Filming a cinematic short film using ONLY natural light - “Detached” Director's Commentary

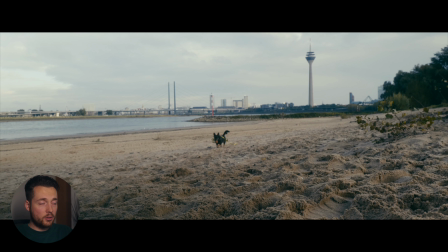that's also you probably have to do if you do a shoot like this the dog will be coming back in a few seconds and of course this shot was shot on a completely different day and luckily this is
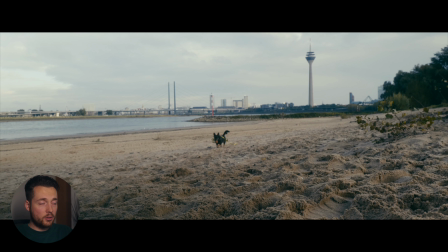all shot during like very diffused light we didn't shoot it during the golden hour because then you have a very small time frame to like do the same thing and have it look the same when you shoot on a different day and here
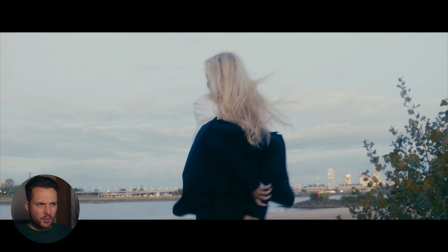you can see the dark is coming back and yeah it's a completely different day and if you don't think about it you will never notice it. You can do a lot with just basic color grading where you just darken the picture and you like try to pull down the sky and stuff like that.
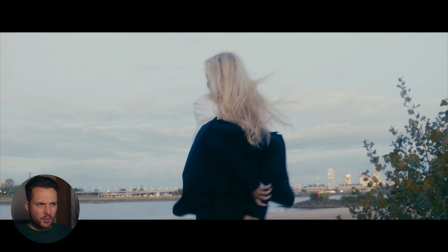So I think it works. If you really look at it closer you see there's still the sun hitting the beach a little bit and yeah here the lighting is almost a bit more bluish but at this point I couldn't really like put them exactly side by side where it looks the same you can also see a lot
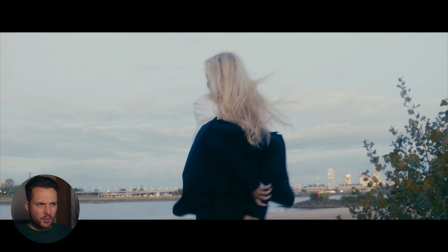of noise in her face now I don't know if YouTube will show it but here this is shot at ISO like I don't know four thousand six thousand four hundred or something and the reverse shots are all shot at like sixty four hundred or eight hundred or something like that so yeah I
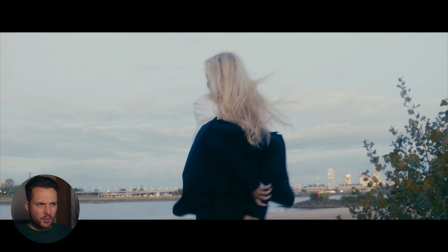could have done here some noise reduction but then the picture would have been a bit more soft and I didn't want that and
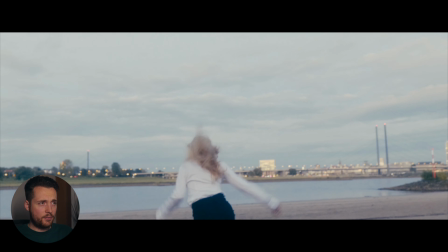I think it all cuts quite together quite well and
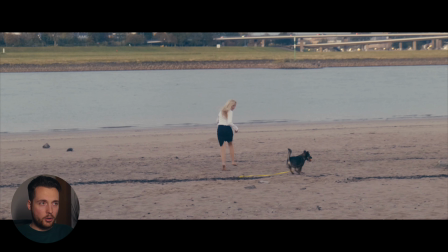it's not really noticeable but again this is the stuff that happens and yeah now we just watch her one run
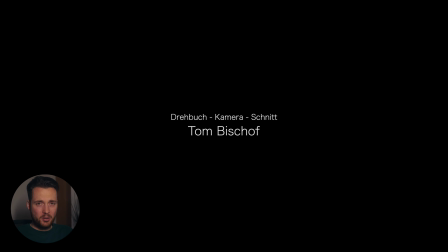towards the river and start a new life with her dog and that's the movie so yeah I don't know if this audio commentary was helpful at all I could do ten of these and talk about completely different aspects of this
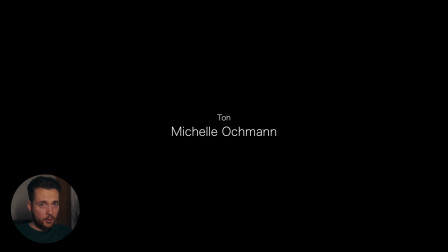movie and still have material so if you like this stuff if this was helpful to you if you think this helped you in any way for your next shoot then let me know leave a like and yeah maybe i do
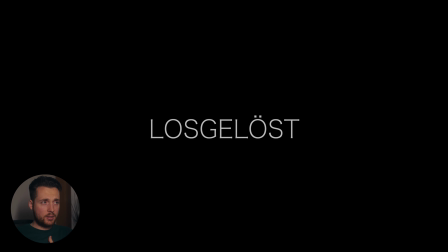like a series like maybe i can talk about how to find a good actor how to like storyboard how to do the script how to plan your shoot stuff like that I mean this is not the right short film for that because lots of stuff was like really quickly done but yeah maybe something like that would be interesting to you if so just let me know in the comments and definitely subscribe I'm getting like not bad views for my latest videos but the subscribers aren't going up anymore and yeah that annoys me so if you're not subscribed subscribed hit the subscribe button and yeah there will be more content coming soon I hope this was interesting to you and I hope the setup worked out and autofocus on the s5 audio on my zoom recorder and capturing the screen I hope this worked if you're seeing this video it did and yeah I talked way too much see you in the next one bye bye bye bye bye